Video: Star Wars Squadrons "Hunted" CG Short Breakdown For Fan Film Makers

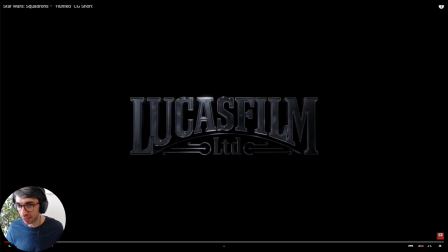1s
day for you, wouldn't it? Anyways, I'm not going to try to figure that out. All right, welcome. My name is Chris Bailey. This is C. Bailey Film. I wanted to do a breakdown today of the new CG short for Star Wars Squadron. So there's this short called Hunted that just put out really awesome stuff. If you haven't seen it yet, it's an amazing short.
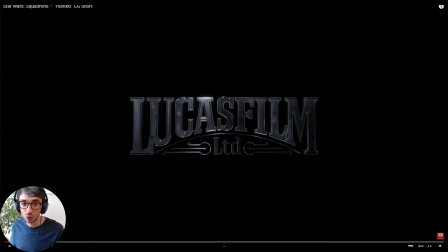20s
And yeah, it's really, really exciting. But I thought it'd be a great chance to look through something that's been made by a studio that's been you know got a lot of money and a lot of people behind it and talk about some of the ideas that they're doing and some of the things that they're I guess working with
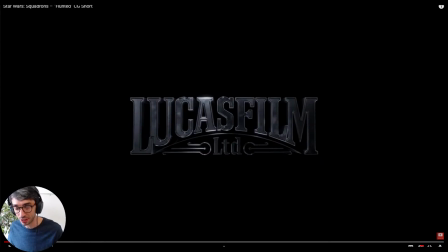34s
to make this thing so powerful and so really interesting so the idea about today what I want to do is talk through it we're going to pick a few moments kind of go frame by frame we're going to look at the animation we're going to look at what they've done talk about how we might do the same thing in blender and more importantly how you might apply it to your own work so if you're making a fan film or
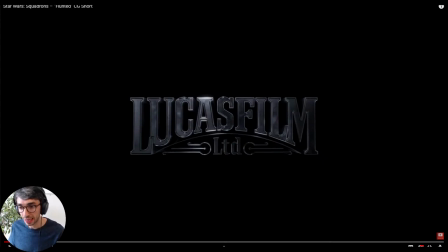52s
you know you're doing some kind of star wars thing and you want to be able to apply you know the same ideas that they're using here to bring a lot of energy and power to your work and hopefully we can we can extrapolate some stuff for you to uh to take a look at so um really cool stuff so the best part about this is is you could make this entire thing in blender um if you did it
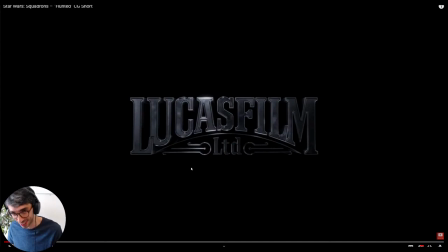70s
yourself it would take a very long time uh it would take a long time but you could do it technically you could do it so let's um let's kick this thing off i'm just going to start playing and we're to stop and just kind of take moments and talk through them and go frame by frame I'll make sure you've got yeah you can hear it too all
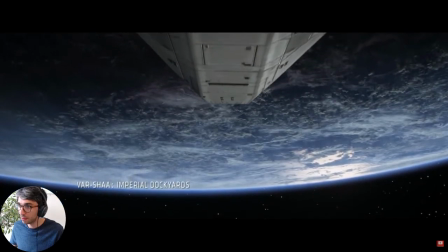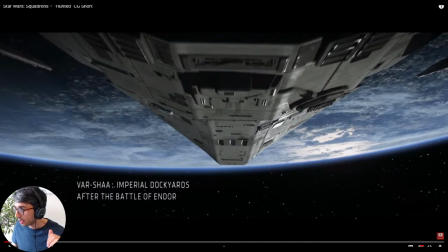96s
right so we'll start here now this this planet that you see here this is definitely being made with some textures so we've got some photograph material here that they're using and you can see that you know we've got a lot of shine here on these water surfaces and one technique with that is
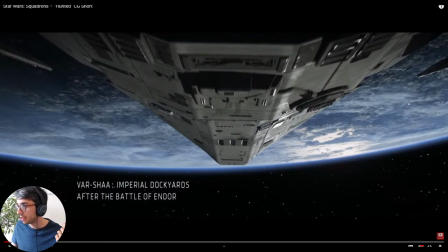113s
to use something like a fresnel shader or a mat some kind of like you know gradient in your shader to kind of cut off a part of it and make it really really specular really really glossy and it might have a texture file here that that's actually creating these breakups right so they
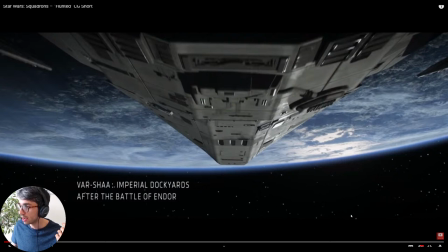130s
have these these areas where we've got obviously got some kind of water going on and they'd have a light kind of sitting off here that really causes that reflection to happen but they actually you know be purposely grading it off so that it doesn't continue through now these clouds and stuff most likely
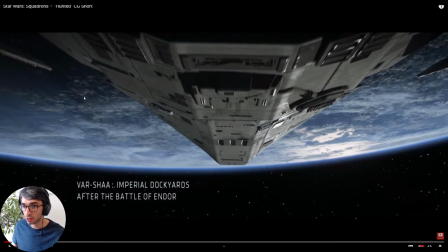143s
they're not a volumetric effect so it's probably not a big simulation it's probably just a photograph probably even a photograph from space of the earth maybe photoshopped a bit you know and kind of tweaked a little bit and turned around most likely um because that's the most cost effective way of doing this
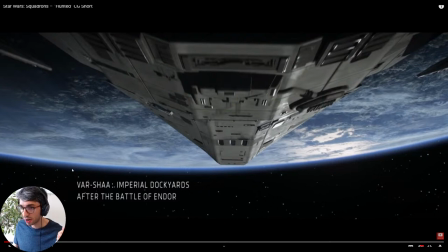159s
kind of a thing the atmosphere here um in a nice gradient glow um this can be done as a compositing trick um it may not be actually done in 3d it could be something that they're adding in later but um that blur right there is kind of a typical thing you see of
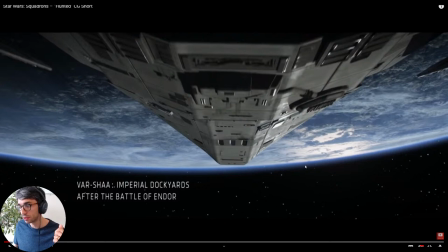174s
atmosphere um and they could just take that edge and blur that in post but they may also be using some kind of glow effect or even like another object here that has a like a fresnel shader that as it gets closer to camera it fades away stuff that we usually do now this
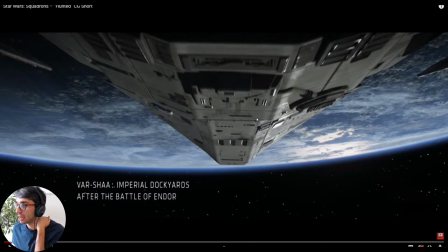188s
model here is really nice but one of the things that makes it so nice is all the little um the little uh grime dust scratches things like that that you see so we've got like you know these little bits that are reflective and then bits that aren't so again you could use that
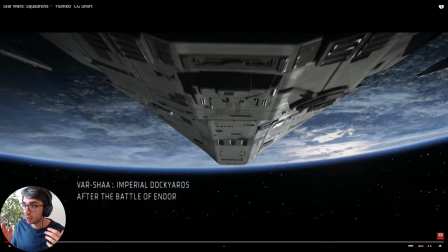202s
like use something like a musgrave texture in blender and uh you know create some noise with that to break up the reflection just like we did if you caught the droid live stream that we just did uh the other day or yesterday or today depending on what time you're in um we did
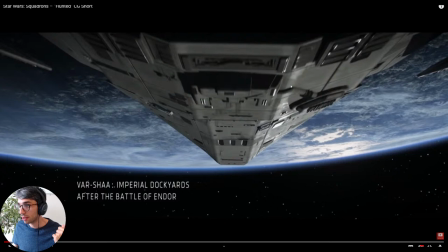216s
the same thing there that's the same technique they're using here uh to create that breakup so that's a really good thing otherwise your models can look really flat um if you just have the straight color on it but you add this like noise and it really really really turns it up so now
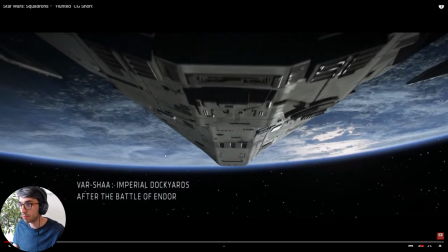230s
let's keep going another important thing to note is this planet planet plays a really important geographic role for the whole short so it keeps the
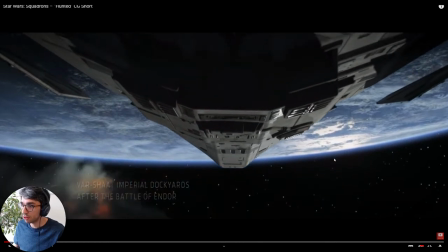238s
audience oriented you'll notice it pops up a lot now we start getting explosions as we go frame by frame here now you can see these explosions are just
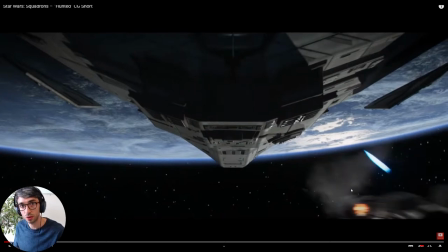246s
like what we've been doing in the how to make a short sci-fi movie in blender so
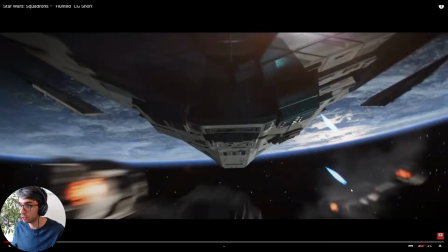252s
it's the same kind of concept just creating those short pop explosions and having a couple reusable ones throwing in.
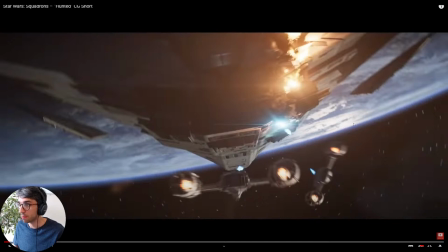258s
Now as we start to have explosions happen on the ship there's a couple of really important things that make this image look so nice. One of them is volumetrics. So they've got a haze now in the scene. This haze you can see here it's the gradient color and it kind of blocks everything
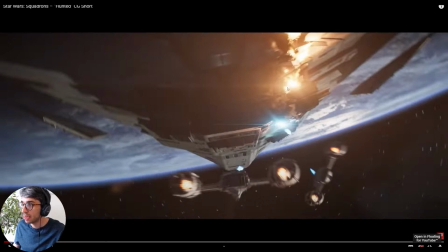275s
and makes it a bit hard to see things behind it and bright lights are causing it to light up. So this could be done in post but we could also do it like we do in blender where we use a volume shader and you just add that to your world and now anything that's bright any light that shines in your scene is going to light up the volume so if i go
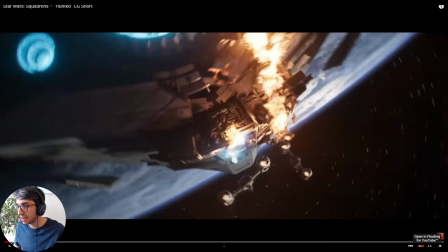293s
forward a little bit you can see they're also adding in tiny lens flares i don't know if you can make those out but there's these little lens flare pings
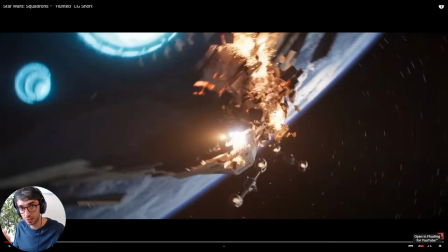301s
that they've added for each explosion now that's something you would add in in compositing so you would use something like After Effects or Nuke
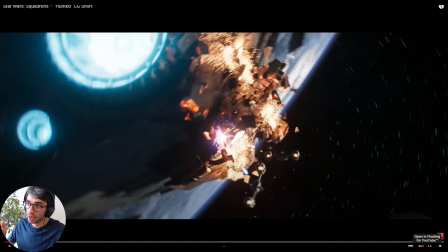308s
or Fusion or any of those compositing tools or Natron and you add in a lens flare effect and just for a moment they're like keyframing it to like go bright and then just dim right off and they're they're sticking it right on top manually just right on top of those explosions now this
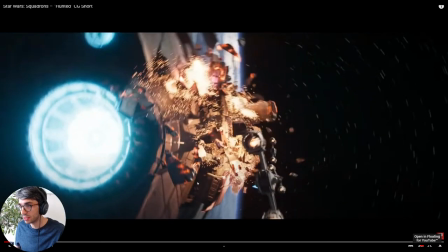325s
is a really nicely designed shot and you can see it's intentional that they've done this flip because it's really dramatic and powerful and now
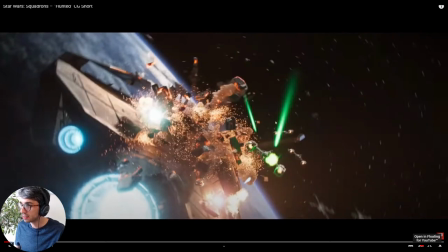334s
they're introducing the lasers um now it's cool with these lasers it's kind of a nice design it's not just a straight you know like cylinder with like a glowy emission shader on it and it's kind of uniform it's kind of it fades off so it's actually like it's almost like a a smaller you know oval
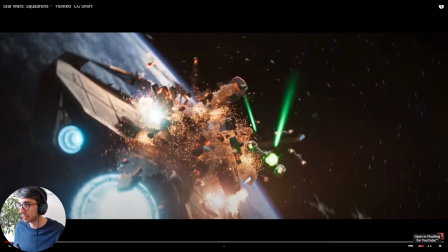350s
blast that has this this trail to it and that's kind of cool actually that'd be really helps show like the direction that it's traveling in might be something worth exploring for ourselves the other interesting thing is that they have their explosions start off green so they're the color of the laser so you can see it's actually a green explosion
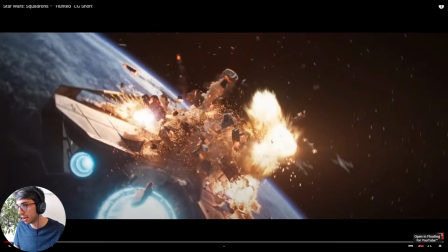366s
that goes yellow and then goes orange and then blows out now this explosion i mean this is like just
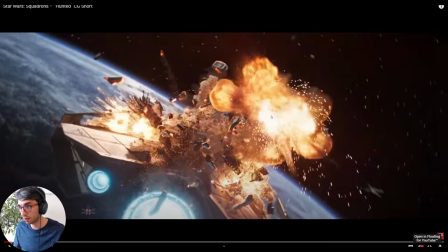375s
you know 101 explosions in blender like there's nothing really special about this this is um stuff that you could do in blender easily
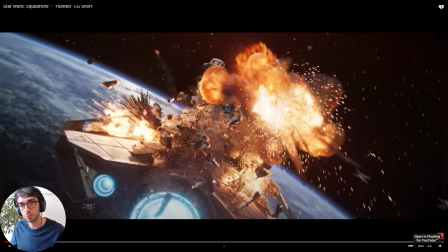382s
and um and but again see how they've layered it they've got the sparks with the explosion and that's a really star wars look um so if you go in for star wars you want to see these these little sparks and explosions i mean any you see it a lot in star trek too it's it's any kind of that what they're coming from is like that whole world of model building where they had like the models and they would blow up the models
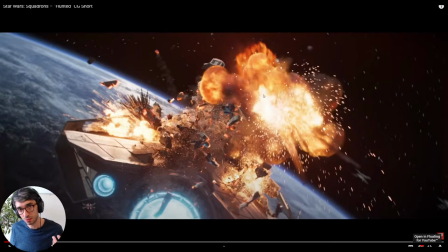402s
and they would throw in these little spark things that would just kind of add some texture to it and so it became the look you know that we expect to see and so now we're adding it in digitally to create the same look now a lot of really detailed stuff going on here
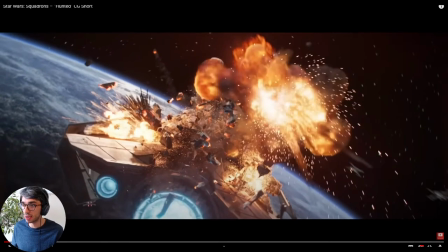415s
now they would have had a team right and so they would have broken this down and separate people would have been doing different things and so one person you know or maybe a couple people would have been working on just this one ship and creating these different explosion simulations on it and then
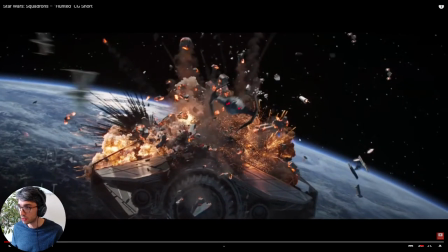429s
they would have brought that in to the main scene here once it was complete so a lot of detail these are really big explosions if you wanted to imitate this in blender you'd actually want to imitate the scale so the scale is massive of this ship right it's humongous and um you can
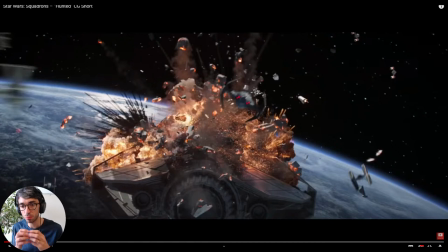446s
see that there's a lot of details in this explosion and remember in blender that explosions are um they're like they're they're they simulate in real world space right so in blender you know what one one grid square is one meter right or you can change that depending on how you do settings but
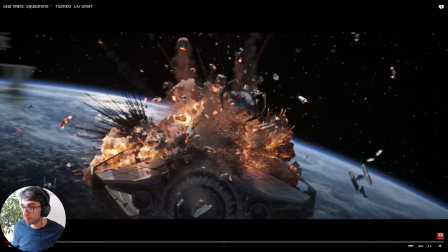463s
typically when you open up one square is one meter so if you have a ship that's like you know kilometers across and you want to have an explosion that feels like it's fitting in that kind of a space you actually need to make a domain that's kilometers across and have an explosion that
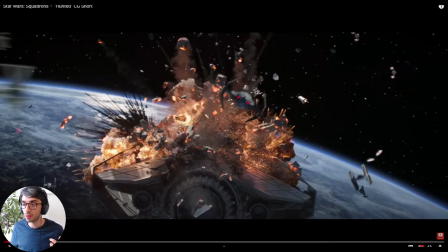479s
emits in that domain across kilometers and that you know that'll take a long time to simulate um so they're using really powerful machines to create these sims actually they may not be they could be using the new um there's that new uh uh what's it called the octane is an octane no